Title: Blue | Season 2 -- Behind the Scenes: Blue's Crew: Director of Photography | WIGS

I'm Alison Kelly. I was the director of photography on Blue. The director of photography does all of the camera and lighting and basically in concert with the production designer and costume designer and makes the visual look of the show.
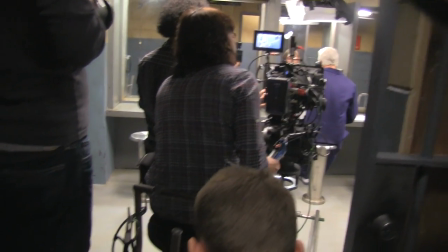0:27 I think as soon as I realized it was a possible job I wanted to do it. It was Sometime in high school, junior high school, and I was watching a movie and I actually understood that there was one person that was just responsible for doing all of the photography on a movie, and I knew then that's what I wanted to do.
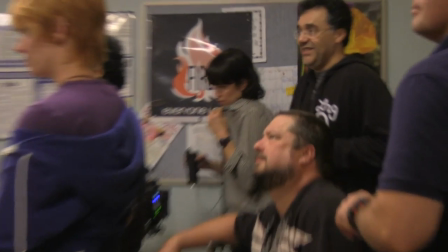0:52 I think there are more and more women DPs, which is great. I don't know, I mean, when I started camera assisting, there weren't that many women camera assistants.
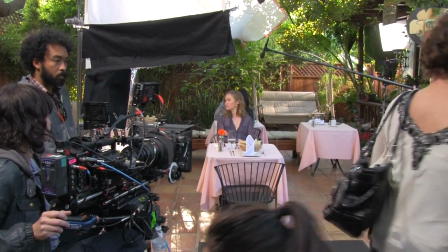1:01 I don't think there's a barrier to it. It's just people getting used to women doing all the technical jobs. Season two of Blue was all about bringing more depth to her world and really seeing Blue in all these different environments.
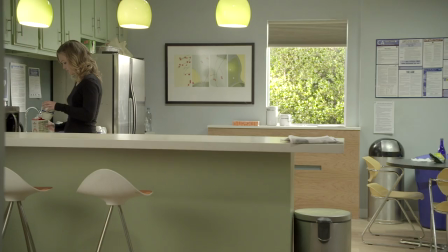1:18 The office, a bar,
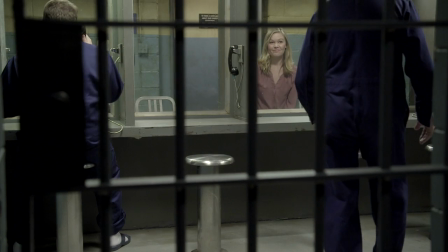1:21 just different worlds that Blue's in. and I think we wanted to make it feel really dynamic and really rich, or just visually interesting, which is a challenge sometimes on a stage, just to have all the depth.
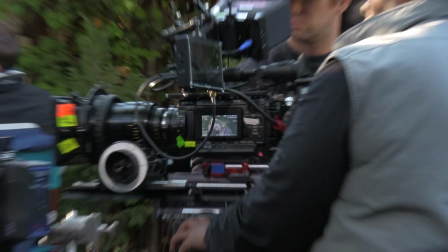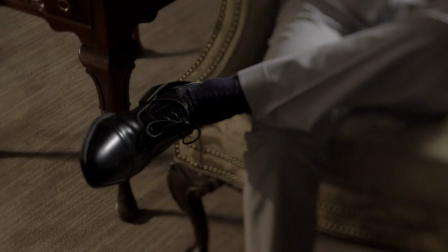1:46 Weirdly the most fun scene was the Bat-John scene, just because it was hand-held and it was swing and tilt lenses, and we were flaring the lens a lot, and the combination of all of those things made it visually really dynamic.
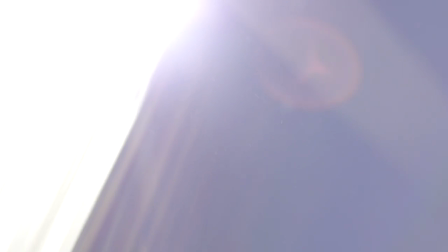2:00 Keep your eyes open, but do not look at me.
We chose to film it in a really different way.
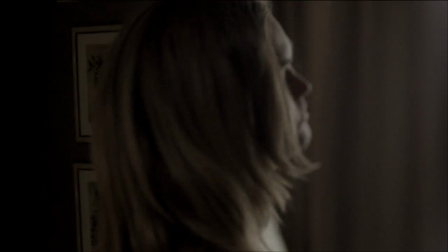2:09 Rodrigo wanted to be really inside of her head with the whole experience, and so it was a total departure from everything else was on a dolly, with really smooth tracking moves and just a very different style, different lenses. So that was fun.
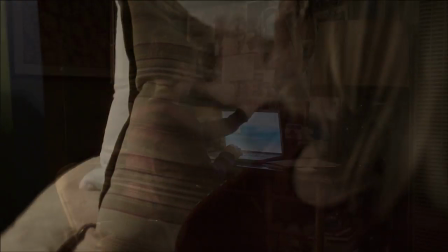2:27 Blue is one of my favorite things to shoot just because everything comes from the story and it's all
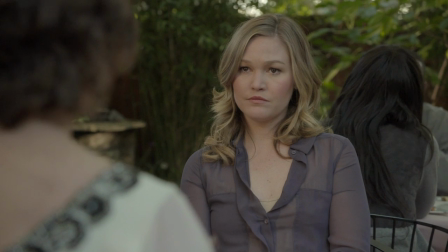2:32 about the interpersonal dynamics that make it so rich and that's what's interesting about it.
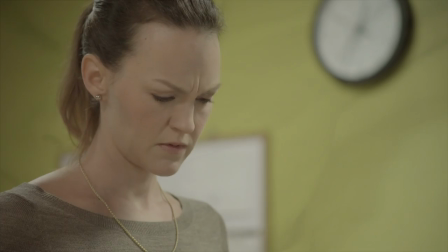2:38 I mean, I think that you can sometimes be more tantalizing not showing as much, but really all of the strategies for shooting come from the story first and what's going on for Blue in that scene.